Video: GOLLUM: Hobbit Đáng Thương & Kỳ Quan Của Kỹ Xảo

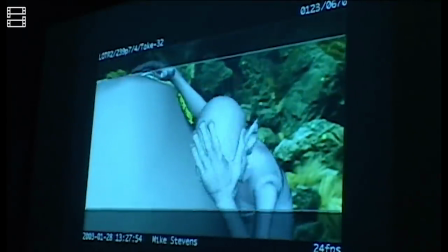Ngoài ra, kỹ sư đảm nhận vai trò thiết kế mặt của Gollum, ông Bay Red,
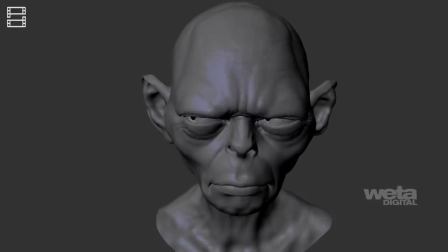đã phải vứt bỏ toàn bộ các mẫu thiết kế ban đầu bởi Andy Serkis thể hiện được quá nhiều cung bậc cảm xúc hơn hẳn khả năng của những mẫu thiết kế trước.
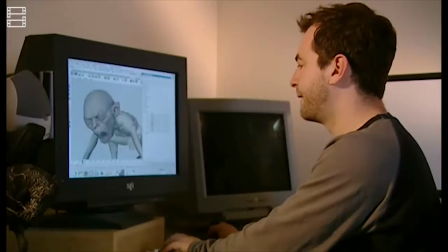Trong 4 năm làm việc cho phần 2 và phần 3,
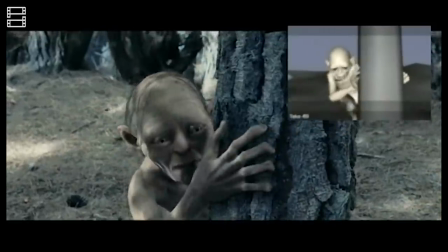ông Red và đội ngũ đã tạo nên mặt của Gollum từ 964 điểm kiểm soát và 2600 khối đa giác để giúp nhân vật này có thể trải nghiệm tất thảy hỉ nộ ái ố.
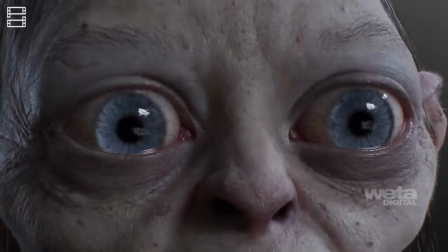Chưa dừng lại ở đó, người ta thường nói rằng đôi mắt là cửa sổ của tâm hồn.
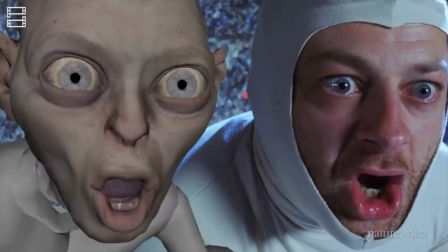Với một đôi mắt to như Gollum thì cửa sổ của nhân vật này chắc chắn cũng phải được đầu tư vô cùng kỳ công.
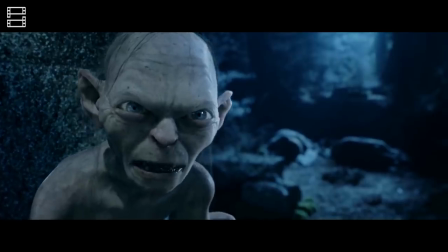Riêng cặp mắt của Gollum thôi đã được cấu thành từ 5000 khối đa giác, tương đương với 1/4 tổng số lượng dành cho toàn bộ cơ thể sinh vật này.
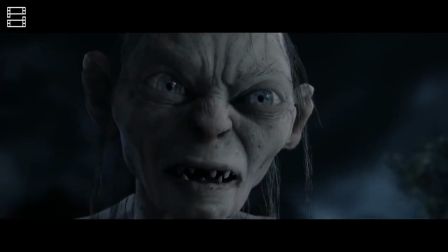Vào đầu thập kỷ 2000, việc xây dựng nên một nhân vật kỹ xảo chi tiết đến như vậy là một việc chưa từng có.
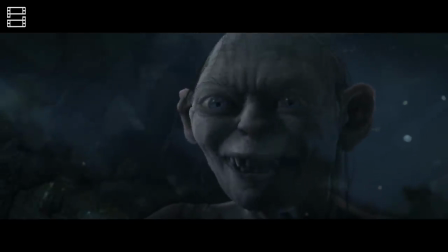Không chỉ phản chiếu ánh sáng trong khung hình, ở những cảnh cận, mắt của Gollum còn nhìn rõ cả những mống mắt hay vùng lông mao màu xanh da trời bên trong.
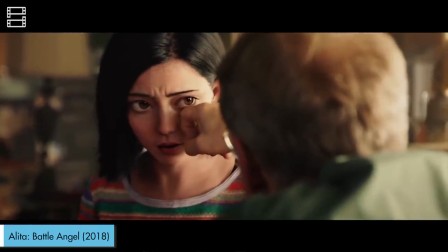Để các bạn dễ hình dung kỹ xảo bây giờ đã tiến xa đến mức nào rồi, thì một mắt của nhân vật Alita, cũng do Weta thực hiện, có chứa đến 9 triệu khối đa giác,
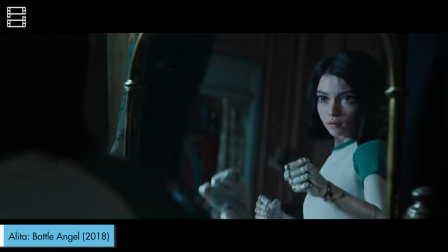bằng cả một đoàn quân 450 Gollum.
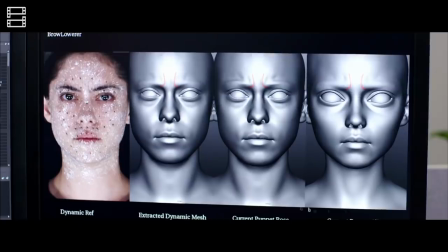Ở thời điểm hiện tại, việc các diễn viên khoác lên mình những bộ quần áo bắt chuyển động bó sát để sau đó lồng kỹ xảo với nhân vật xảy ra nhiều như cơm bữa,
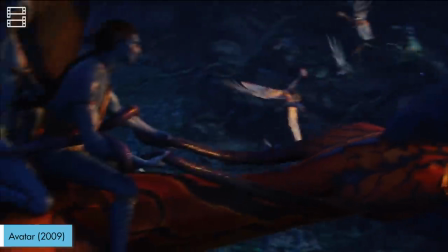gần như là phim nào cũng có. Càng ngày, các công cụ hỗ trợ việc khắc họa, thể hiện nhân vật càng được phát triển.
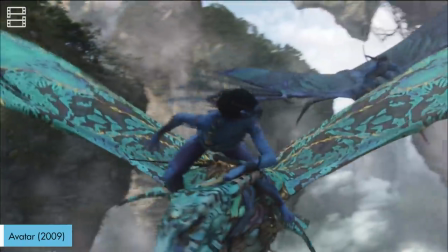Bước tiến kỹ xảo vĩ đại của những Avatar, series Avengers,
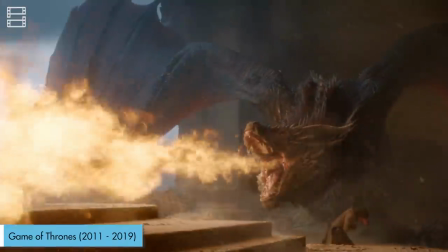series Hành Tinh Khỉ hay thậm chí là cả Game of Thrones có thể thực hiện được cũng là nhờ công rất lớn của Gollum,
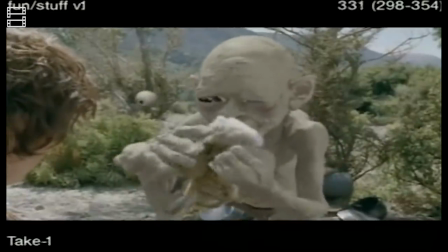một sinh vật quỷ quyệt, nhỏ bé, ấn tượng từ Chúa Nhẫn.
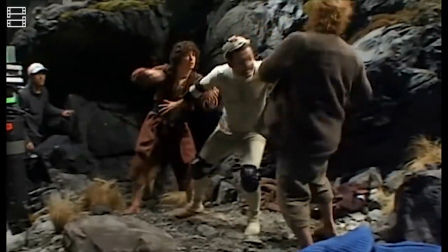Peter Jackson và Weta Digital muốn trân trọng tiểu thuyết gốc của Tolkien qua việc thể hiện một nhân vật thật cả trên phim trường và trên từng khung hình,
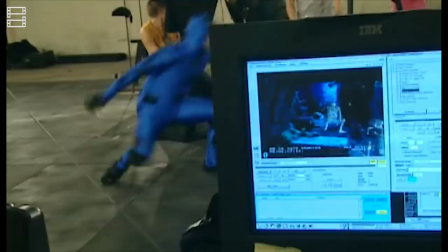nên họ đã cùng nhau nỗ lực cống hiến hàng nghìn giờ lao động, hàng tháng chờ luyện tập và hàng năm dòng dã hoàn hảo hóa Gollum.
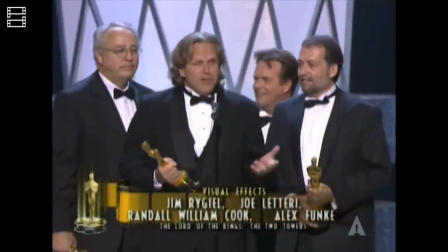Cuối cùng, công sức của họ đã được đền đáp xứng đáng với danh sách dài các giải thưởng cao quý ở hạng mục kỹ xảo,
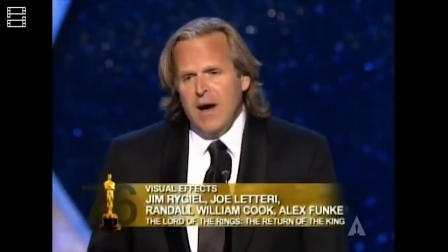trong đó có 3 tượng vàng Oscar trong 3 năm liên tiếp vào 2001, 2002 và 2003.
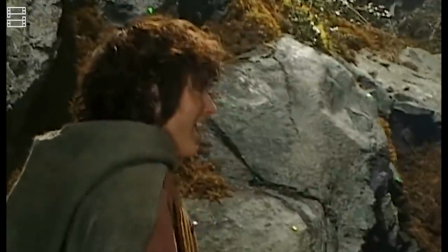Tuy vậy, một điều đáng buồn là màn hóa thân của Andy Serkis đã dấy lên những tranh luận về việc liệu diễn xuất của một diễn viên có nên được hỗ trợ bởi kỹ xảo hay không.
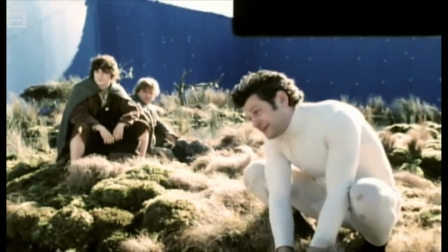Nếu diễn xuất trên phim xuất sắc thì phần tán dương nên thuộc về ai, diễn viên hay đội ngũ kỹ xảo. Cho đến tận ngày hôm nay, mặc dù là gương mặt cho hàng loạt những nhân vật đáng nhớ như Gollum, Kong,
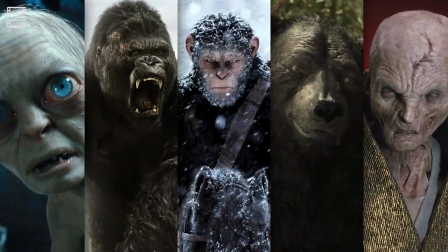Caesar, Baloo hay Supreme Leader Snoke, song như mình có đề cập lúc nãy, Andy Serkis vẫn chưa một lần được đề cử diễn xuất ở Oscar. Điều này khiến các bạn cảm thấy như thế nào? Liệu nam diễn viên có nên được giải thưởng điện ảnh nổi tiếng nhất thế giới vinh danh hay không? Nhân vật mà các bạn yêu thích nhất trong Chủ nhật là ai? Cả thiện và ác đều được nhé. Và trên hết, kẻ phản diện nào phê phim nên thực hiện trong số phê phản diện tiếp theo thì các bạn đừng quên comment ở phía bên dưới nhé. Như thường lệ, nếu các bạn thấy video này hay thì đừng quên like và share nó. Còn nếu đây là lần đầu tiên các bạn đến với phê phim thì đừng quên nhấn nút subscribe cũng nút chuông nhỏ ngay bên cạnh để không bỏ lỡ bất kỳ video nào chúng mình ra trong tương lai nhé. Mình là Hiệp, cảm ơn các bạn đã xem và hẹn gặp lại các bạn ở những video lần sau. Bye bye.
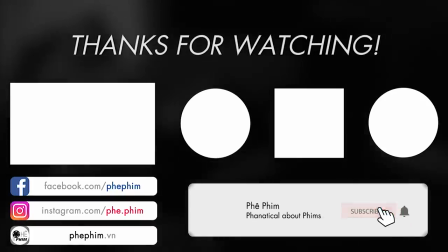He's looking at you, kid. Got it. Look at me. I love you more than I've ever loved anyone.